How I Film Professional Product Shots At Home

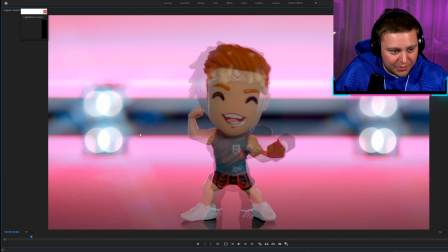(9:06)
As you can see right now I had my rough estimation was pretty good but the lights in the background aren't matching up so we have to match them up as close as possible.
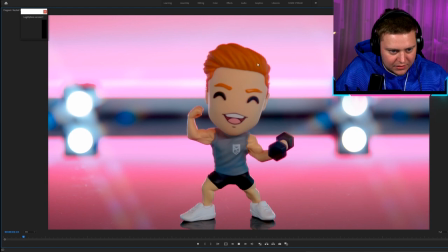(9:16)
We've got a pretty solid match on our hands right there. So if we play the clips together there
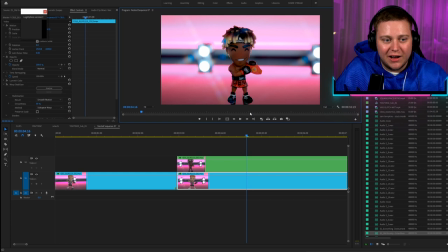(9:24)
you go it just cuts but we want to avoid that sharp cut and make it transition a bit more smoother. Something in to create a mask around JJ and then fade it out so it's very smooth. Let's go ahead and draw our mask and I'm just going to feather this mask so we've got a nice smooth edge around it.
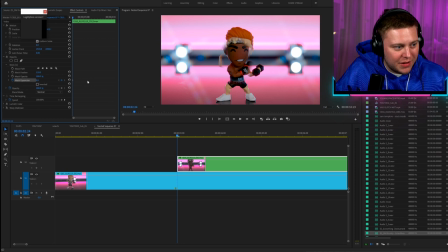(9:41)
I'm also going to keyframe the mask expansion.
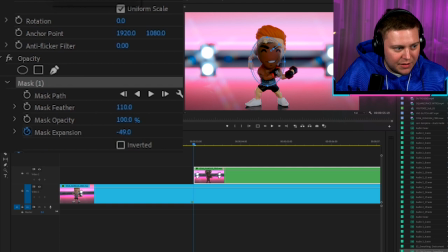(9:45)
So with the expansion I'm going to actually start at a minus so we don't see JJ.
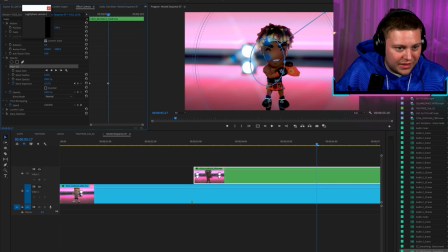(9:51)
We're going to start at minus 400 and then I'm going to expand the mask expansion to 1000.
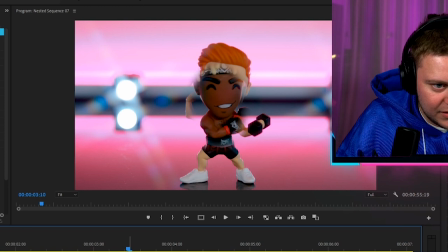(9:59)
And now when I play it frame by frame you'll see how he fades in,
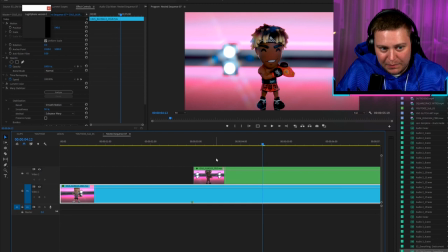(10:07)
Ethan fades out, and then our background is still the same see that was pretty easy wasn't it all you have to do is align both of your clips so they're at the exact same position and then add in
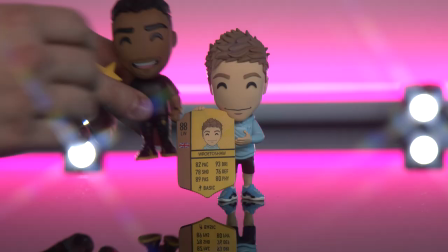(10:17)
a smooth transition another big tip is to actually position whatever you're filming in the same spot if you want to transition flawlessly between them because
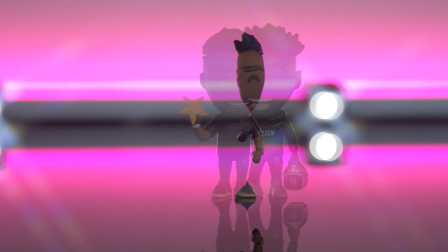(10:25)
when it came down to Vic and Toby I placed Toby just a bit off the center however I used a glitch transition to cover up the fact that I didn't have it perfectly centered I think it worked out pretty well all right well that's pretty
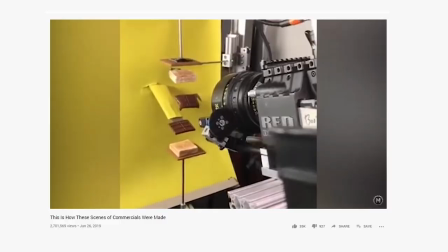(10:38)
much it for my video however other product videography videos go in
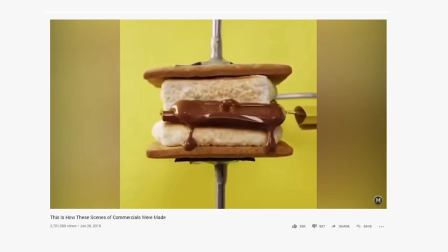(10:43)
a lot more they have all these fancy rigs these probe lenses mechanical
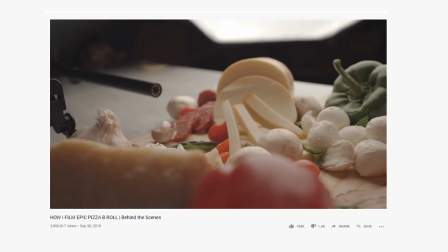(10:47)
arms timed piece of machines that flick burgers and stuff I'm sure
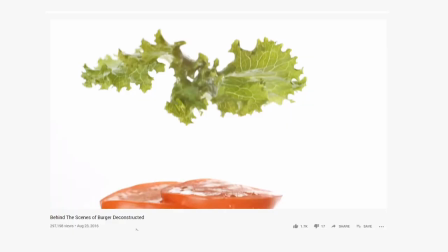(10:53)
you've seen some videos out there already as far as my video goes that was very basic there is a whole other world of product videography
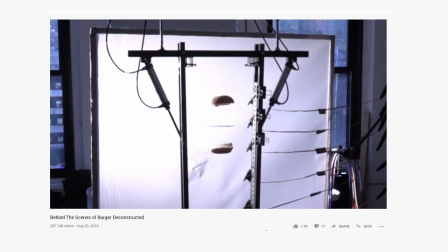(11:00)
that I'm really fascinated by like I love watching those types of videos so maybe I can get involved in more of that kind of stuff in the future but for now smash the like button consider subscribing if you're new hit me up on my social medias twitter instagram all of that and I'll see you guys in the next video